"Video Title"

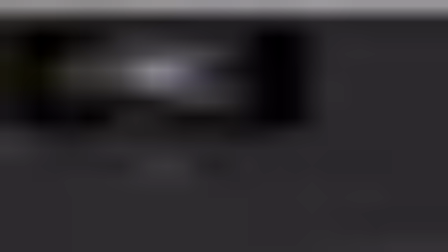In this video, I'd like to adjust a few details.
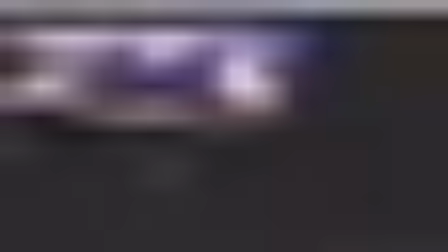And the first details I'd like to adjust is to fix that black line around the rocks here.
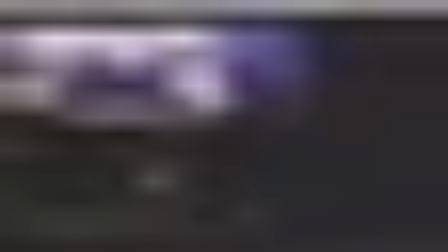And that black line comes from the mask that we are applying to the volume raise.
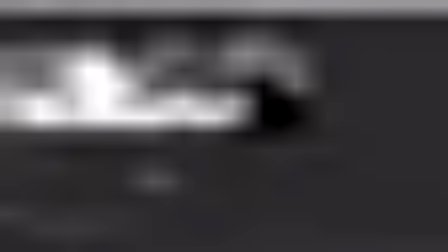The mask that we are generating from the depth. As you can see, it's a little bit harsh, right?
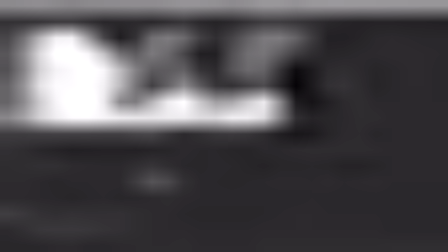It's like very, very strong. And I like to smooth that alpha out. So I could do that by using a node that we called edge blur. So we'll add an edge blur after the invert node here. And as you can see now, it's a little bit smoother.
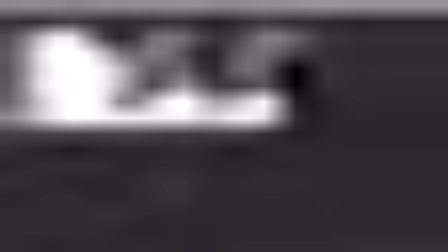And let's see how it looks like when we get out of it and we merge it on the top.
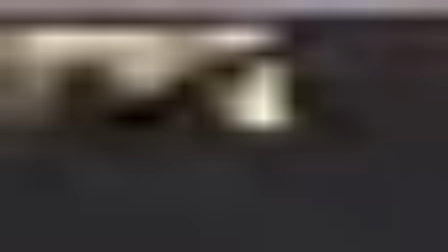And yeah, that's already way better.
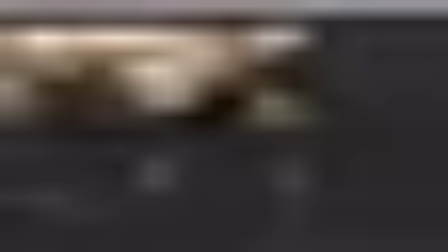But then I feel that there is still like a line of 1 pixel which is extra here, and that create a sort of dot black line.
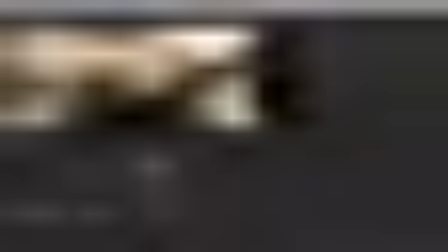So to fix that, we could use a erode node.
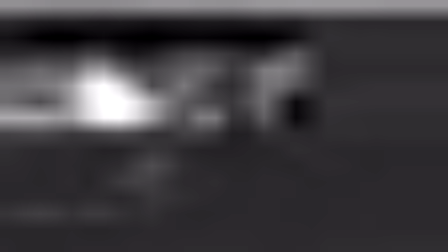And if you look at the alpha here, and after the erode, so we need to check the alpha, there we go, we can see that we are shrinking a little bit the alpha, and that will help us to blend things properly in our case.
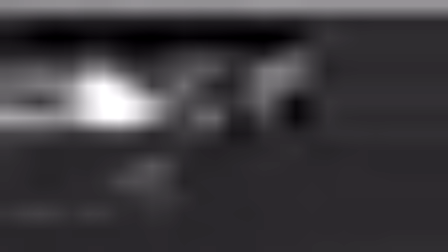So we'll connect that erode here right before my edge blur.
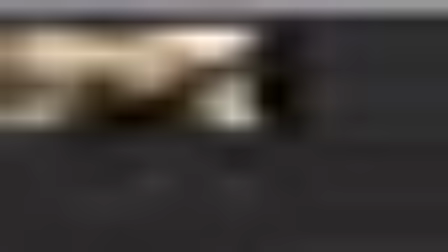And now if I check things out, I can see that, yeah, now it's way better. Now things are smoothed. We'll see in the next course about keying that we need to be careful while using those nodes,
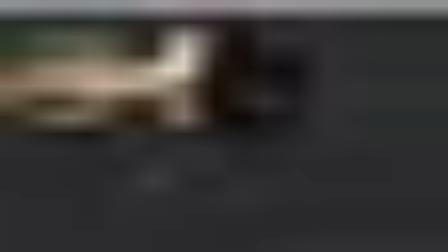but in our case, it just helped to blend the light. So no problem.
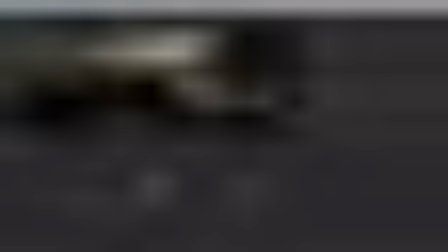Now that I see the image being like that, I think I'd like to smooth a little bit my volume raise as well. So I will open the volume raise and maybe I will add a little bit of blur out of it. Like not too much, something like, I'm just always trying a lot just to,
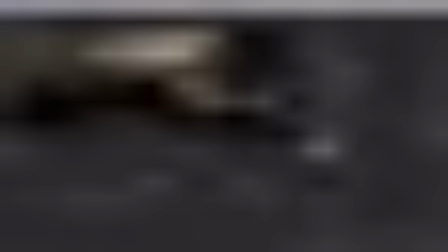but like I will just use something like, I don't know, 7, 6.5, 7.
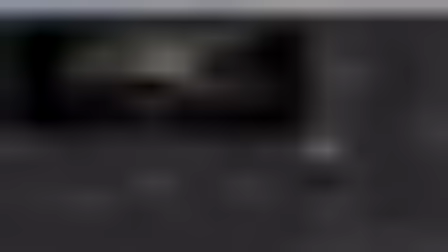7 is nice. It smooths things out a little bit. Cool. Now what else? Well, I will close the properties and look at my image.
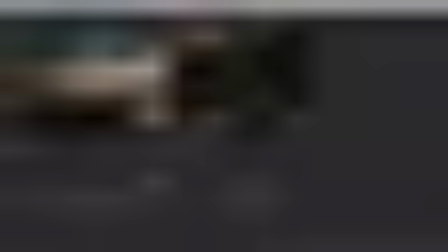I think that we will help selling the image a little bit more if the rim light of the earth was a little bit brighter. So let's do that as well. So I will come to the rim light here and I will increase the intensity.
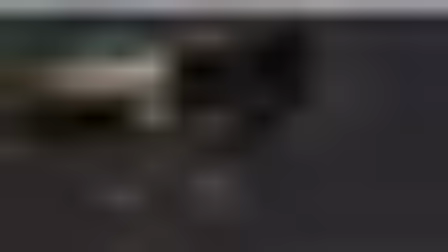Something quite intense. Let's see with all the layers as well.
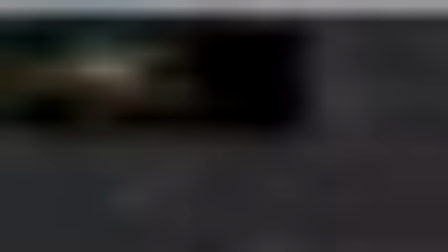It's important to see with the final comp to see how it looks like.
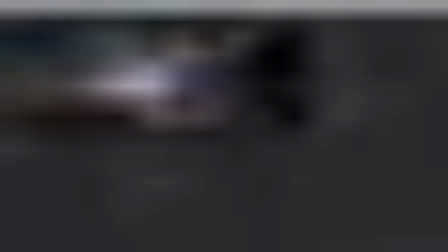Yeah, it's better. I think that having more rim lights help to sell the very bright sun behind.
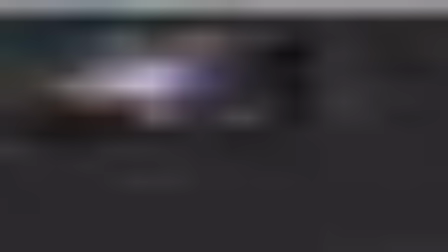Okay, now I think that we have a lot of orange here.
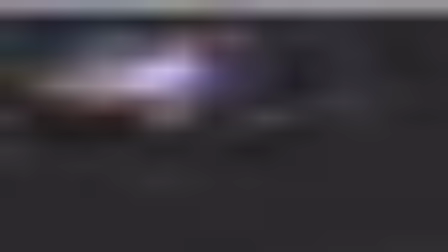Of course, the planet is orange, but as well our god rays and lights on the rock are pretty warm. So maybe it will be nice to adjust a little bit the warmness of the sun.
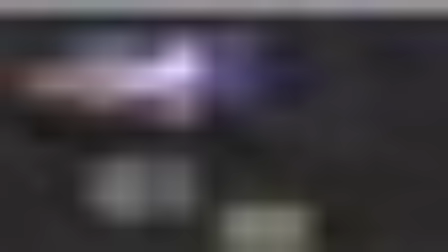So I will come to my matte painting here and make sure that I'm after the sun layer,
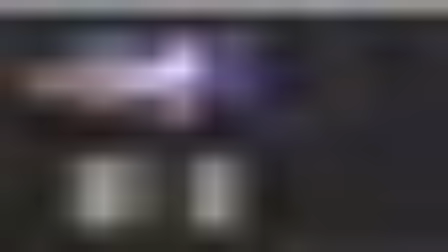so shuffle to sun, okay, perfect. So here after the crop, I could create a grain node with the G key and come here to the gain and switch it a little bit toward orange,
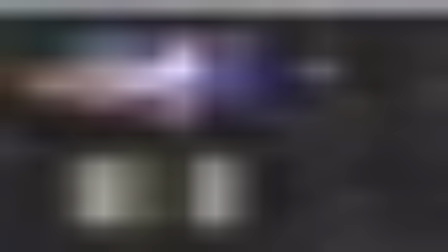just to add a little bit of warmness to it. Okay, cool, great.
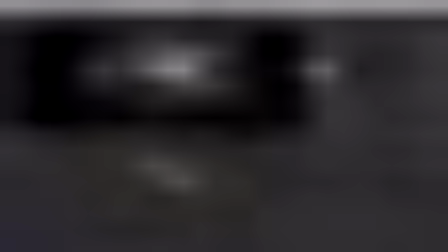Now, last thing, I'd like to reintroduce the defocus that I disabled.
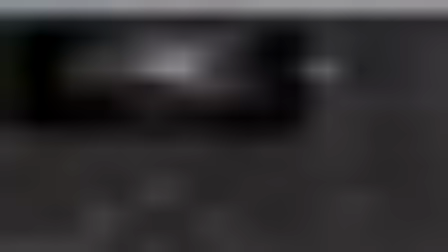So let's enable it back. But now maybe let's adjust it a little bit.
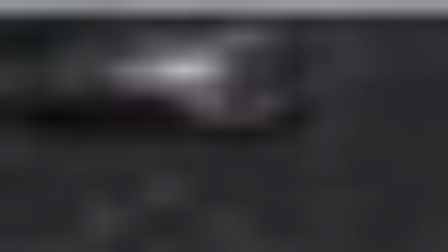So I'll close all the other properties and just open the Z defocus properties. So first, I think there is still a little bit too much of defocus.
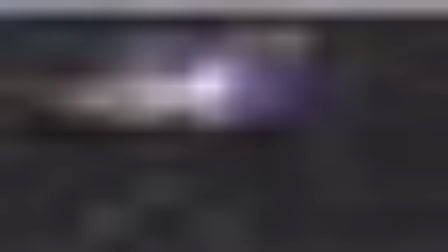So I could reduce the size here and the maximum size as well. I just really want to add a little bit of imperfection because not everything could be sharp on the picture.